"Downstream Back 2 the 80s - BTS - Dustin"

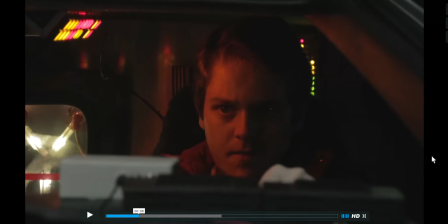We had the car just sitting there static, and we were shooting this scene with a Ronin MX, which is a handheld gimbal. And I was in front of the car, just kind of gliding along, and had Christian, who works at Downstream and who was our actor for Marty McFly, had him act like he was driving,
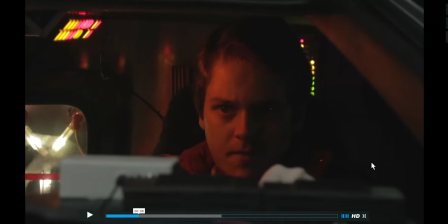so we could really give this feel that we're in front of the car and he is flying down the road heading to Downstream. You got the iconic flux capacitor in the background there as well, which is just a super, super cool shot. And this was not part of the original storyboard.
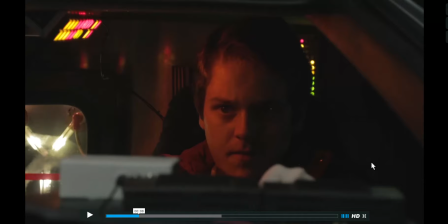It's just one of the many extra shots that we grabbed just in case we needed something extra. So this one just managed to fit in there really well, especially when we had to compress the storyline. But we wanted to make it clear that this was our Marty, that he was in the DeLorean that he was driving to Downstream,
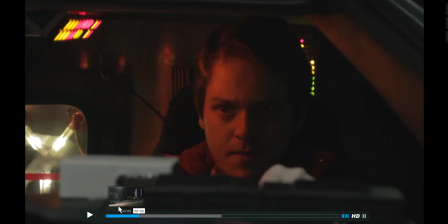and really set him up before we head into this next clip,
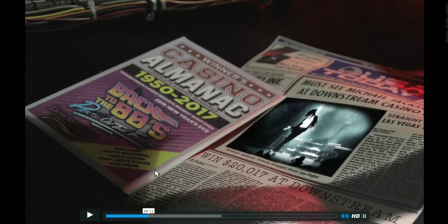which is that. Really wanted to get the newspaper from the movie and add the animation to it, much like they have in the movie, and it's almost a little Harry Potterish, where we've got the video clip
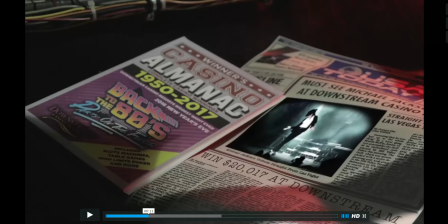of MJ Deja Vu, who's the Michael Jackson impersonator here. We've got the almanac that really talks about the back to the 80s thing and the win $20,017 at Downstream, really trying to tie all of that together and drop a little hint here before we get into the more traditional
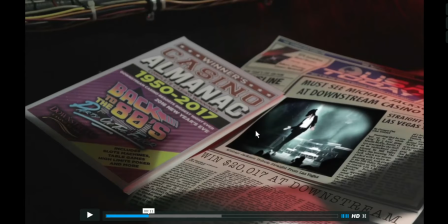promotion part of that commercial. So this again was shot while the car was not moving, but we added or tried to keep a little bit of motion to it to make it feel like, you know, it was shot in the car while the car was flying down the road.
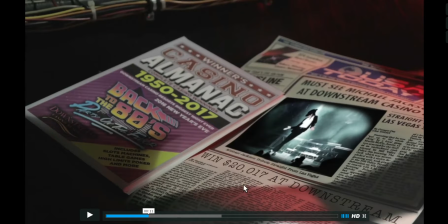And all of this post 3D graphics were done by Shane Ross and added after the fact here.
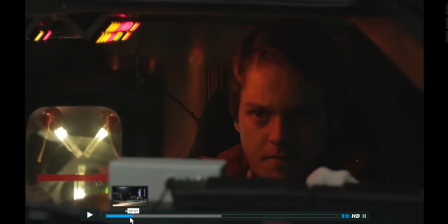So let me back that up and show you those three together real quick.
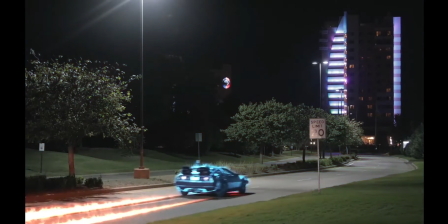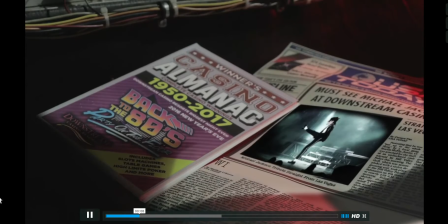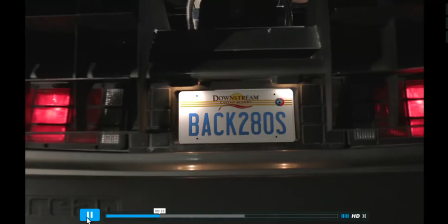So we've got a little tilt up there. Okay. Back up just a hair. This license plate is not real. And you can, I mean, if you're really looking for it, you can tell.
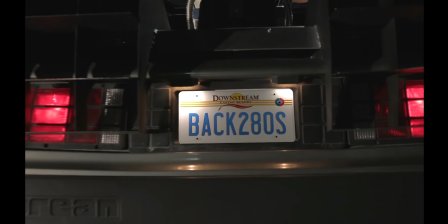This was another shot that we got while the car was just sitting in the parking lot, and did a push with that Ronin on it, and managed to use it to help tie that storyline together a little bit better about the car pulling up and then Marty coming inside here. But the texture mapping that is done on this was a Shane Ross thing too. So really,
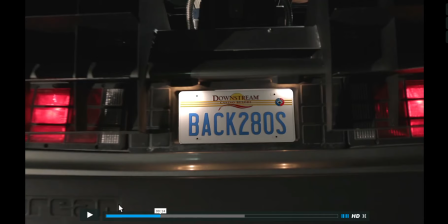I mean, even without all the graphics, it would look like a really good spot, but all of the 3D graphics that are added on top of this take it to a whole nother level. And the sound effects that are on that, it really helps support it. Without the sound effects, I don't think it would be nearly as stellar as it is.
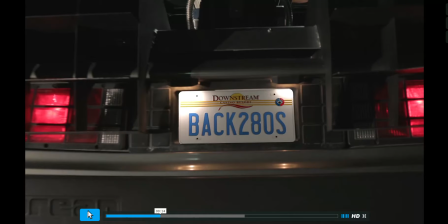So the normal filming and cinematic coloring and stuff that we do all the time, it's this 3D graphics that really takes it to the next level. And then this shot.
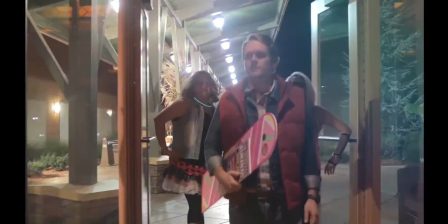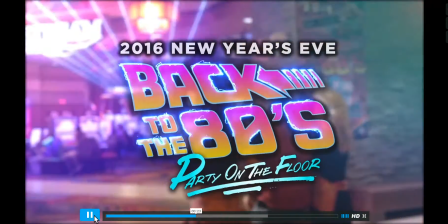Go back to the 80s.
Okay.
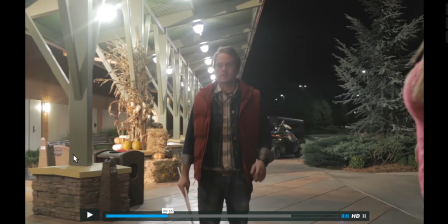This shot we did probably at least 15 times. And what's really tough about this is you see the DeLorean here in the background. This shot actually starts with Christian, aka Marty, getting out of the DeLorean and then walking all the way into the casino.
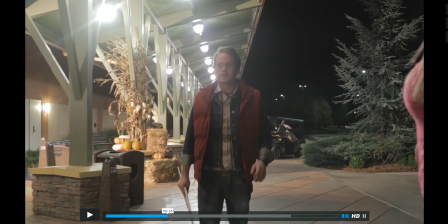I was shooting with the Ronin and had to walk backwards, so I was backpedaling that entire route. And then we had Shane with audio there, and Matthew was actually guiding me backwards so that I didn't run into anything.
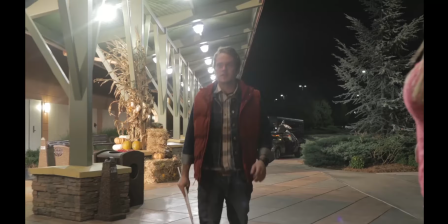And at one point, just had to actually hold my hips to make sure that I didn't run into anything, because the first few times that we did this, I ran into everything that there was, and it was a total disaster.
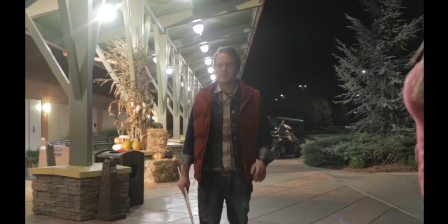So we eventually just had to make it as uncomfortable as possible to make sure that we pulled the shot off. And what we ended up doing, I think, worked really, really well, but we had to do this several times because we would run into something, or we'd get all the way in and everything would be perfect, and then we'd make that turn to this portion
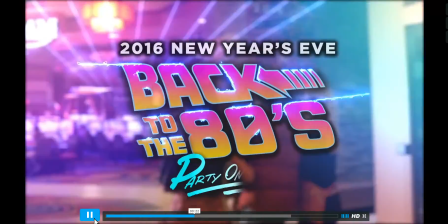where they start walking in.
Go back to the 80s this New Year's Eve at Downstream Casino Resort.
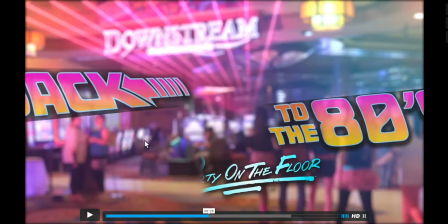And of course, this lens blur is added after the fact to really help the graphics pop out. But there would be people walking through the shot, and it would just look awkward.
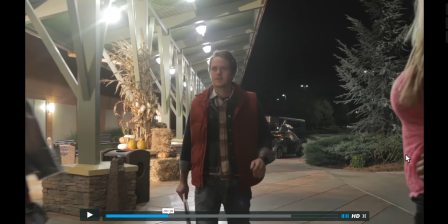So we would have to just back up and start all over again. Like 1,000 things had to go right in this shot for us to get what we wanted. So we shot this so many times. And there are actually a lot of photos that Jesse Whitehead took while we were out there shooting.
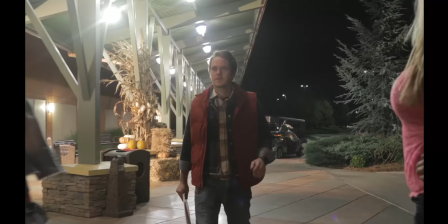And there are a ton on this scene because we did it so many times. I mean, as crazy as the rest of the scenes are in this, as far as filming goes, this was by far the hardest scene to pull off.
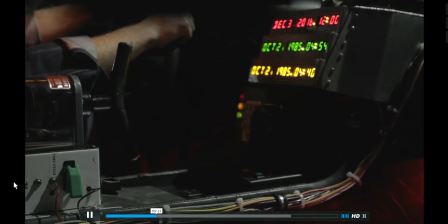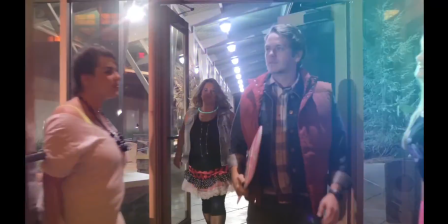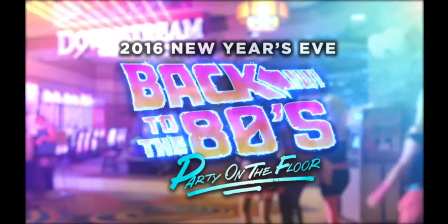Go back to the 80s this New Year's Eve at Downstream Casino Resort and win a share of over
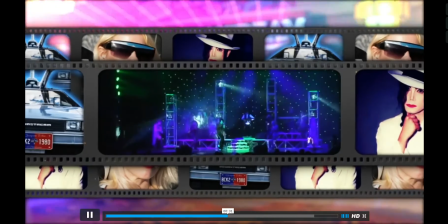$75,000 in cash and Q-Play. See the closest thing to the king of pop?
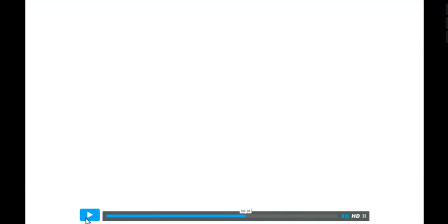It's a party, Marty.
Okay, so backing up in there, these graphics aren't
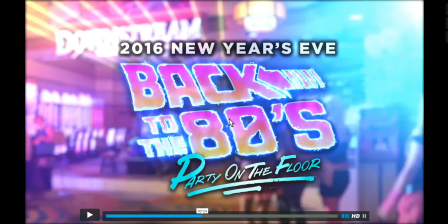are way, way, way crazy, but I love them. I think we really pulled off
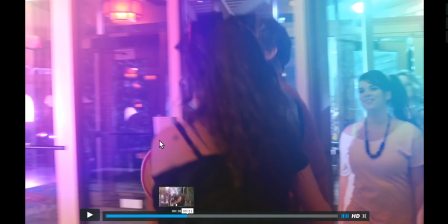um, the 80s vibe with all of these lights that come into the shot as Marty walks in.
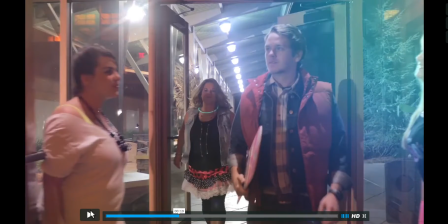Those are all added in post.
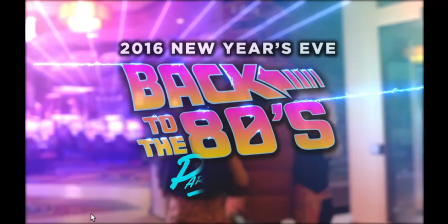Go back to the 80s this New Year's Eve.
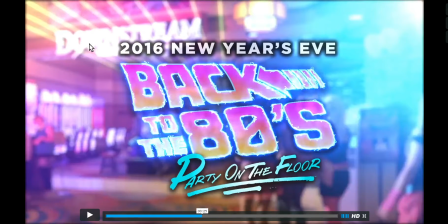You see like the laser lights here in the background. Those are all added in post as well. The little electricity effect that goes around each of these graphics, I think is a really, really nice touch. And as those come into the shot, that electricity kind of cycles through each one of them.
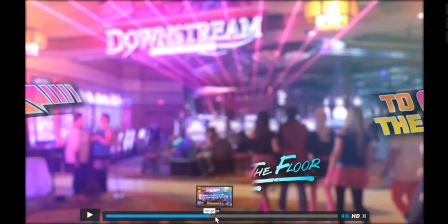And the film strip, which was actually something that was added in the very, very, very end.
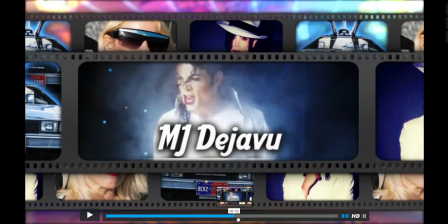It was one of the last things that we did, and it was an idea that Barry had to throw into here. And I think it really helped highlight the MJ Deja Vu,
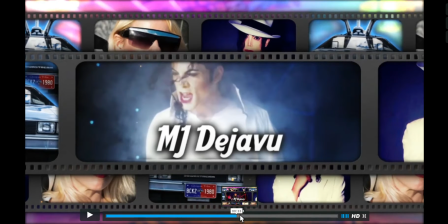really the standard promotion part of this spot, which is this chunk of the commercial graphically you would not be that surprised at seeing in a normal month for a casino promotion. So we've still got to talk about the promotions. We still got to pull it off. We just wanted to wrap it in a container that is much more, has much more wow factor.
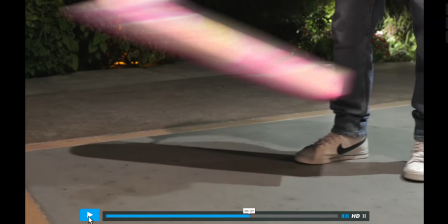Pop, it's a party, Marty!
Okay, this is entering into another area of craziness here. We've got Christian leaving the casino after he's won, so he's got
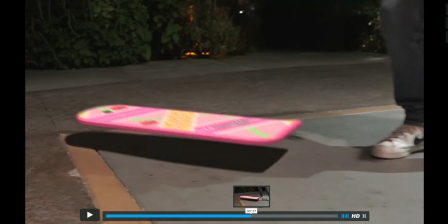all of the money that he just won. As he throws the hoverboard down, it actually hovers. And for this scene, we actually had a flat hoverboard that Barry had mocked up with the artwork on it, and had Christian just throw it down.
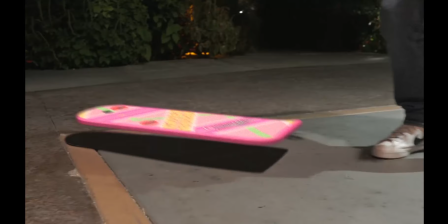So while we were filming, this actually just falls to the ground and just lands flat. And then Shane in post actually adds the hover effect on here. So that scene works really, really well.
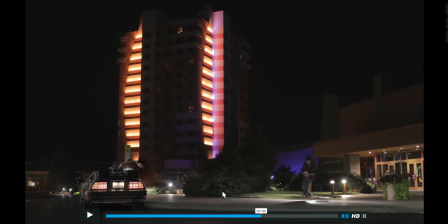After this, we actually have Christian skateboarding out to the DeLorean, which is sitting here, and had him ride a real skateboard to do this. And then in post took out the wheels afterward to get that hoverboard effect. So here's what that looks like all together.
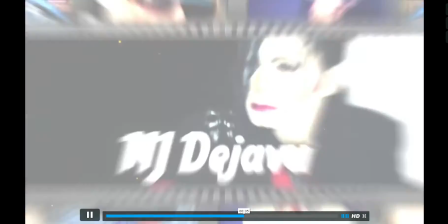King of Pop, it's a party, Marty! Come on, Marty!
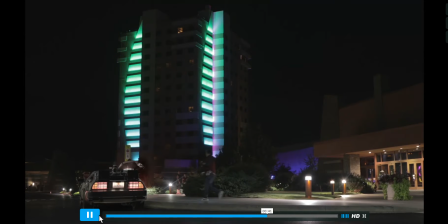Doc, I won!
And again, you get the sound effect in there too.